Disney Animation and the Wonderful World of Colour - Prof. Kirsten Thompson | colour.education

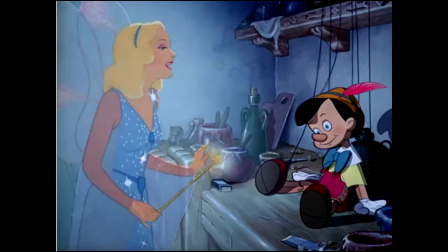And what I'm interested in is these moments in Disney in particular, but it permeates much of animation, these twinkling stars, sparkles, fairy dust and other scintillating or radiating gradients of luminosity, which are traditional signifiers of transformation
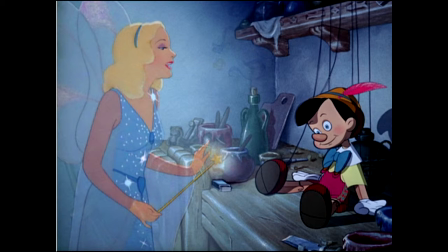and they're created by alternating opaque or transparent cells with translucent overlays of luminous objects like painted stars.
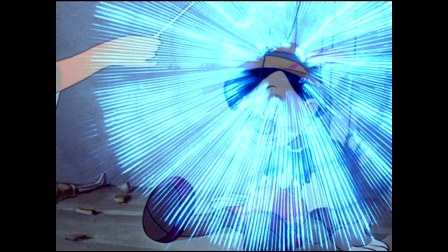So, for example, here the transformation of Pinocchio, a simple alternation of these images, creates the scintillation effect, obviously, at a much greater speed.
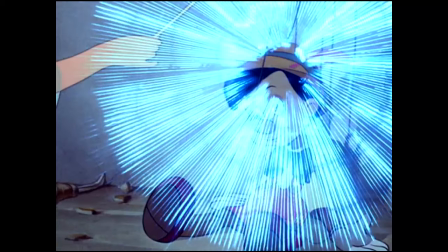As Scottish animator Norman McLaren once said, what happens between each frame is more important than what happens on each frame. Like Times Square advertising, starburst animation with its on-off-on blinking process is a form of visual stimuli that organizes
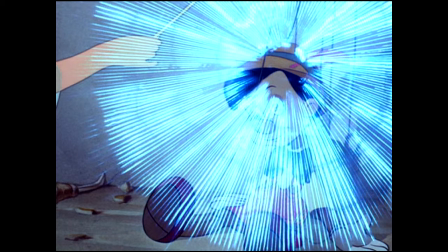our attention affecting our bodies and our brains and creating a central experience which I see is key in animation. In addition to scintillating light enabled by the alternation of this opacity and transparency both classical
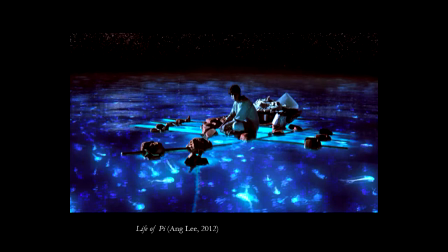and digital animation have repeatedly returned to the luminous as both form and subject of sensual fascination. So take for example the bioluminescent aquatic jellies in Life of Pi, and here these, one might not think of this as animation,
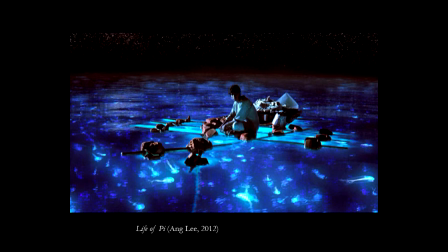but computer-generated imagery is frequently a form of animation that is under-examined or under-considered. We'll compare, for example, this luminosity with the following series of scenes.
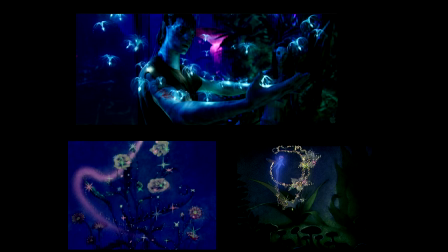At the top, you see the Tree of Souls on Pandora in Avatar, James Cameron's avatar on the top part of the image, but on the bottom are the dew drop fairies in the dance of the sugar plum fairies in Disney's Fantasia. Now despite the very real material differences in production processes,
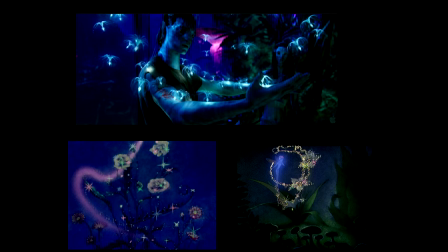Fantasia's effects were of course created through airbrushing and light pencil and pastel shading as opposed to digital effects, you can see commonalities in the treatment of colour, luminosity and detail that continue to link digital and classical animation. I want to show you a scene now where many of these elements come together in the transformation scene of Snow White where the Wicked Queen has decided to turn herself into a peddler in which colour is foregrounded so i'll just play this now the
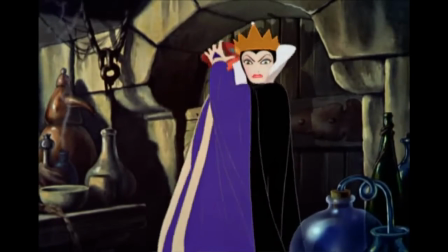heart of a pig the blundering fool i'll go
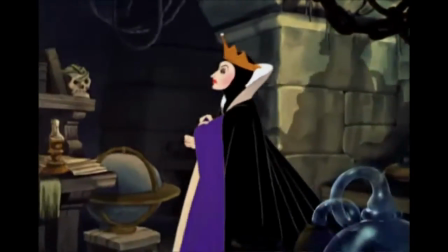myself to the dwarf's cottage in a disguise so complete no one will ever suspect form
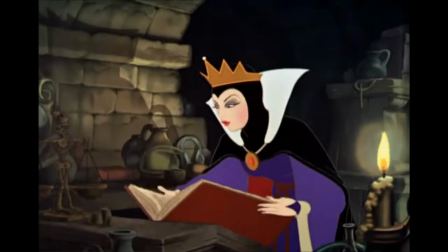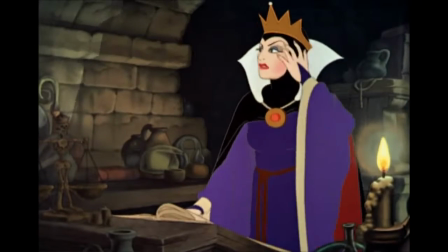my beauty into ugliness change my queenly raiment to a peddler's cloak.
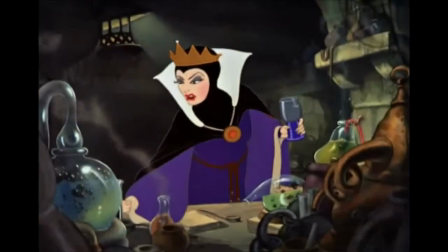Mummy dust, to make me old. To shroud my clothes, the black of night.
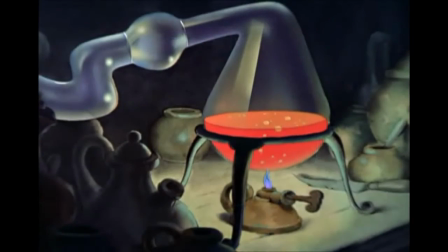To age my voice, an old hag's cackle.
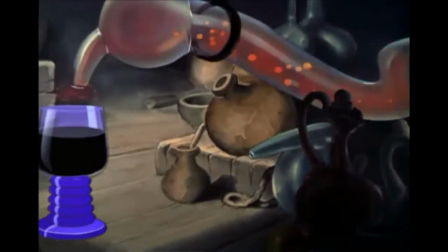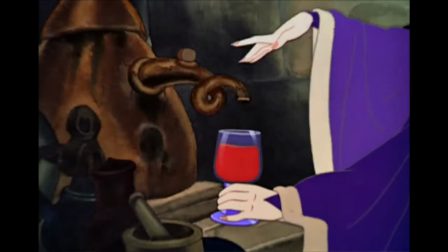To whiten my hair, a scream of fright.
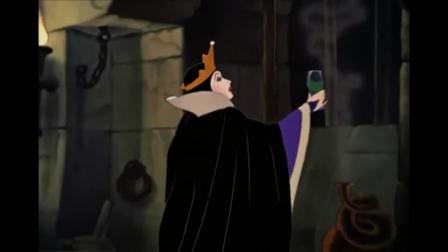A blast of wind.
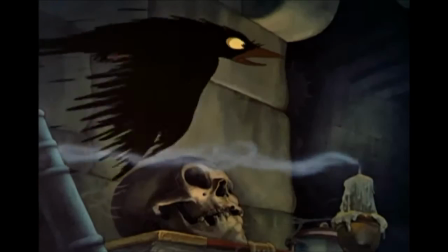to fan my hate upon the boat,
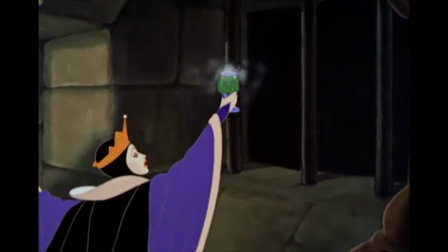to mix it well.